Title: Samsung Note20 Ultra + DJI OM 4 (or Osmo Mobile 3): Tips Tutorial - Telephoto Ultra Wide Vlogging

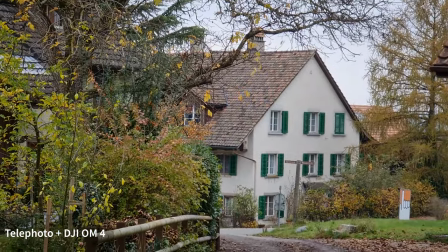so i don't recommend using the telephoto when you're capturing a simple forward
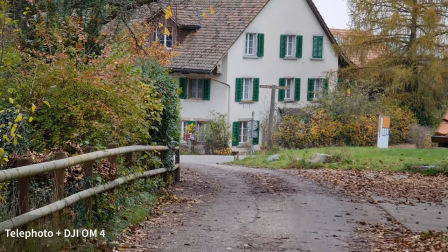moving shot with the gimbal with these types of shots it suits the wide
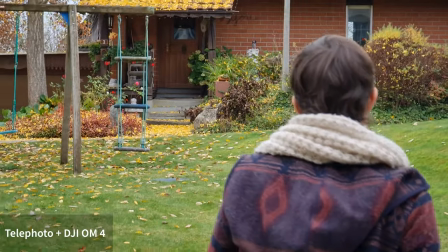or ultra wide unless you're following a subject and want a kind of tighter
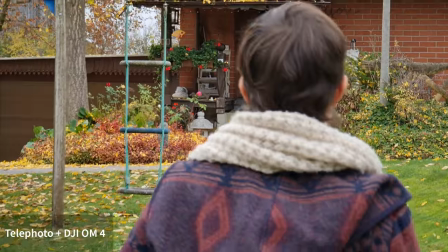shot with some shallow depth of field bear in mind when you're using the
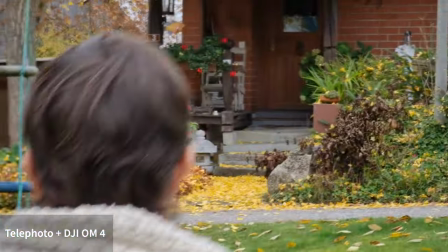telephoto it can also be harder to track the subject and also any
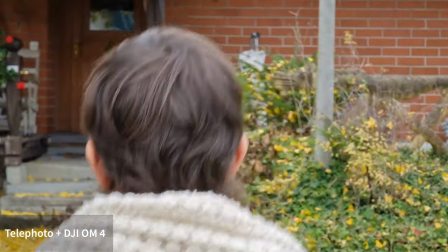camera shakes will be more obvious the telephoto can work well though
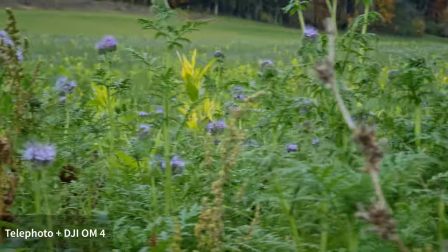with a shot where you are creating a kind of parallax effect and parallax
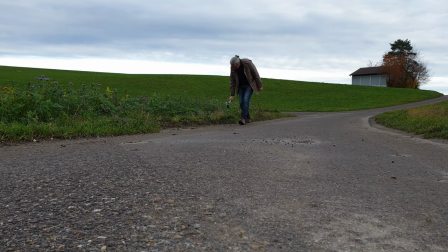is where the camera moves left to right or right to left or in a circle
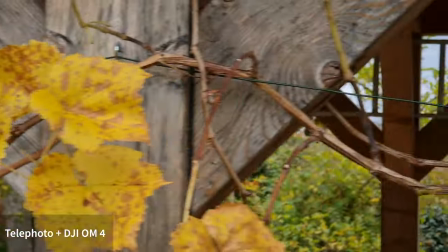and the foreground moves faster than the background so a telephoto lens compresses
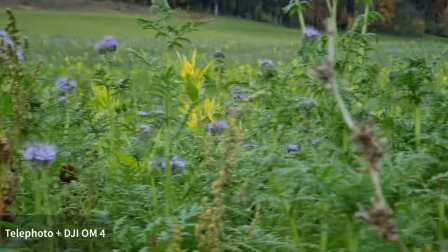the apparent distance between the foreground and background at the same time it will
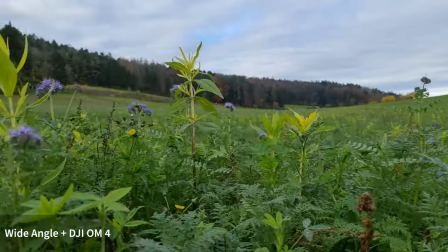exaggerate the parallax effect so this is the shot using the regular wide lens
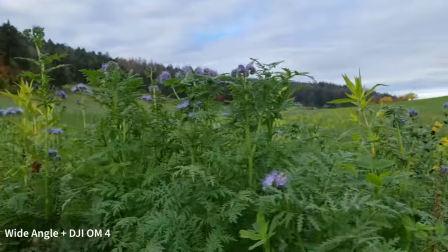and there is some parallax effect of course the closer I get to the
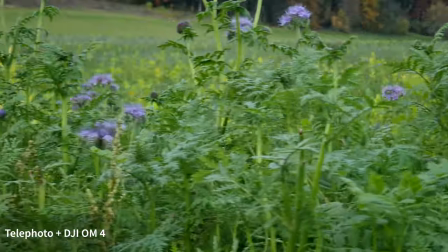foreground the more you see it but now when I use the telephoto you can see the effect is more pronounced.
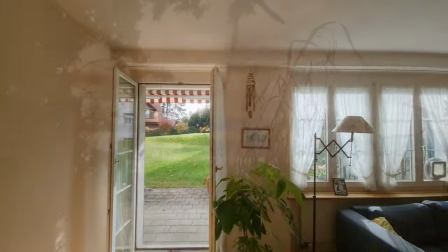Varying your shots in your video makes your video more watchable because if you stick to the same shot every cut viewers are
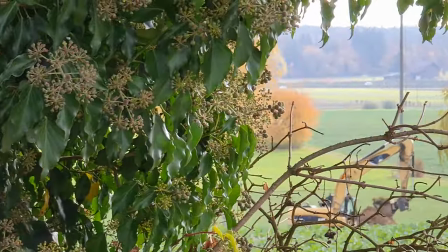more likely to lose interest so adding a cheeky telephoto shot into the mix keeps things more interesting.
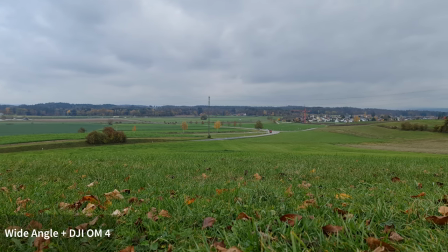When we shoot a landscape, we might assume a wide lens is best as it captures more of the view.
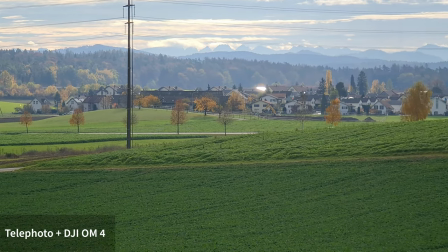However, that's not always the case. In this shot I used the OM4's tripod legs and placed the gimbal onto a solid surface.
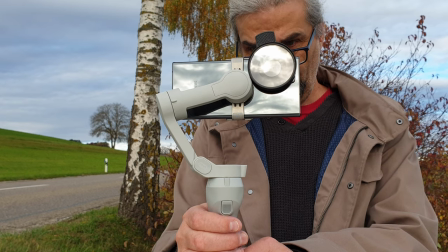Now I used the Samsung native app in auto and switched to telephoto.
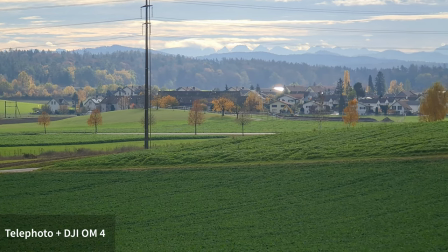And this shot with the mountains in the background and the village in the mid-ground is much more dramatic when using the telephoto.
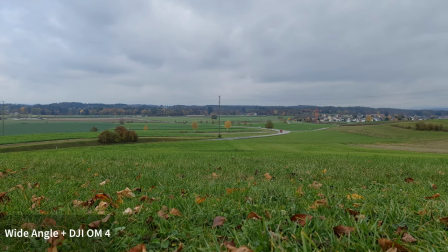When I switch to wide you can hardly see the mountains.
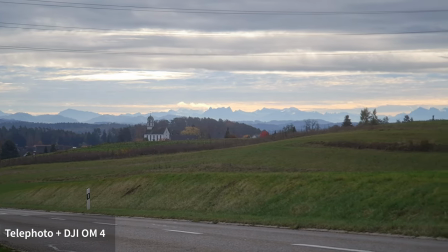But using the telephoto they look much more impressive and this is a little bit different to the usual landscape pan shot
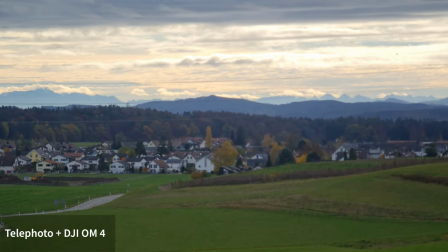we're used to seeing with a smartphone because we can feel the movement of the pan more even with these grey clouds overhead.
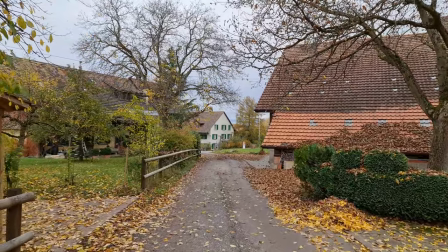Again by using the Samsung native app you get access to the ultra wide
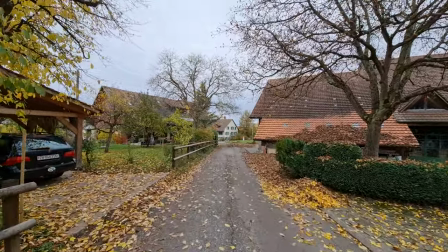lens so this gives you more variety in your shots and when you edit
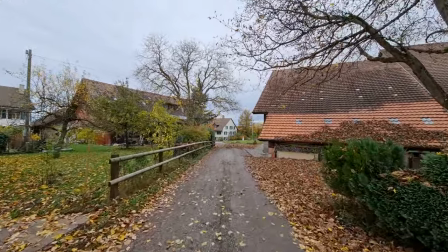you can contrast the different flavors and the ultra wide will also give you
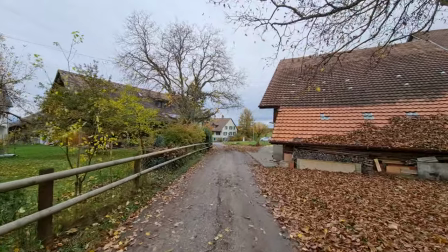a smoother look because the wider the lens the less bumps and shakes
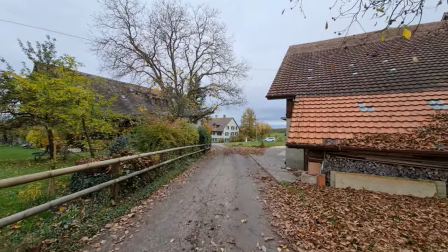are noticeable so that's something to bear in mind so
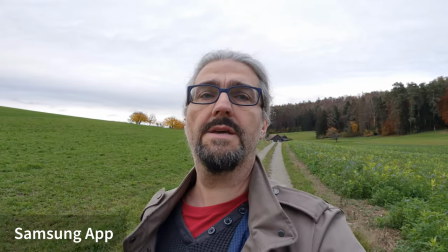if you're using this setup for vlogging you're probably going to want to use the front-facing camera The question is what looks better using the Mimo app the
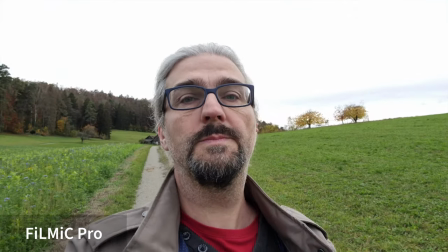Samsung native app or an app like filmic pro While the specs for the note 20
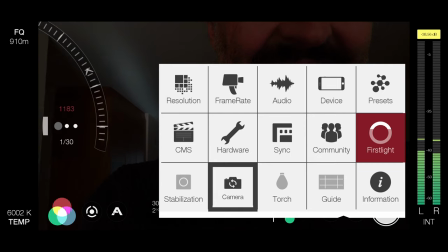ultra say there is only one front-facing camera when you use filmic pro You're given a choice of two lenses.
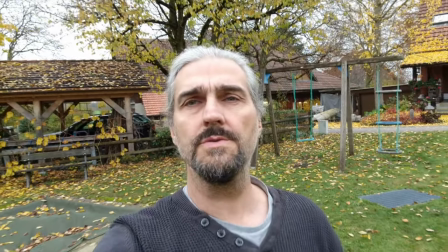So it looks like the only way you can use the wider angle lens
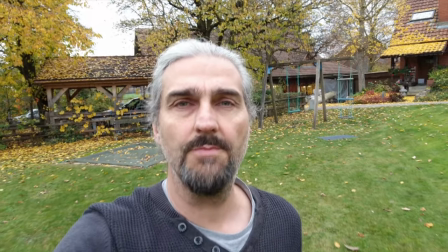With the selfie front-facing camera is to use a third-party app like
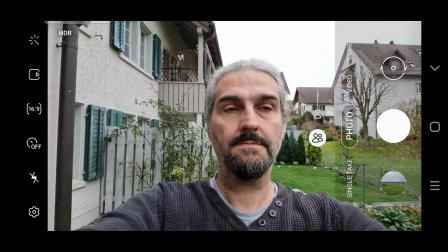filmic pro for example Why do photographers get to choose and not videographers? as I wonder.
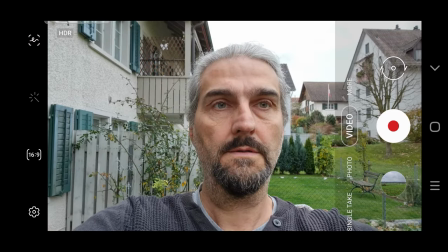Hmm, Samsung being a bit silly there.
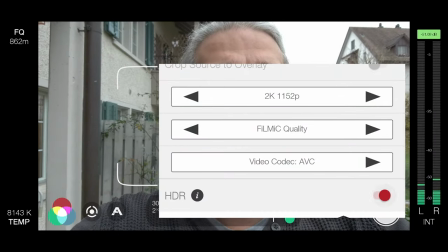Anyway, but if you use Filmic Pro, I recommend switching on HDR and leaving all the settings in auto.
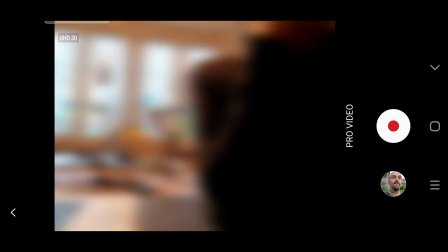If you switch the Note20 Ultra into Pro video mode, you get a choice of using different microphones,
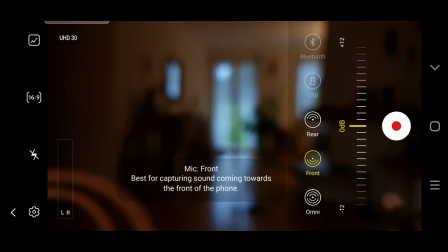front, rear or omni, which is both microphones combined. Now for vlogging and using the front camera, it would make sense to use the front microphone. But while you can switch the direction of the mic in Pro Video mode, you can't switch to the front-facing selfie camera,
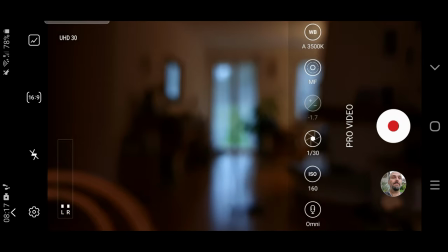which is really rather a strange choice from Samsung, because surely you would want to switch both the mic and the camera to pointing in the same direction. In Pro Video mode, you can also switch to a Bluetooth or an external USB mic.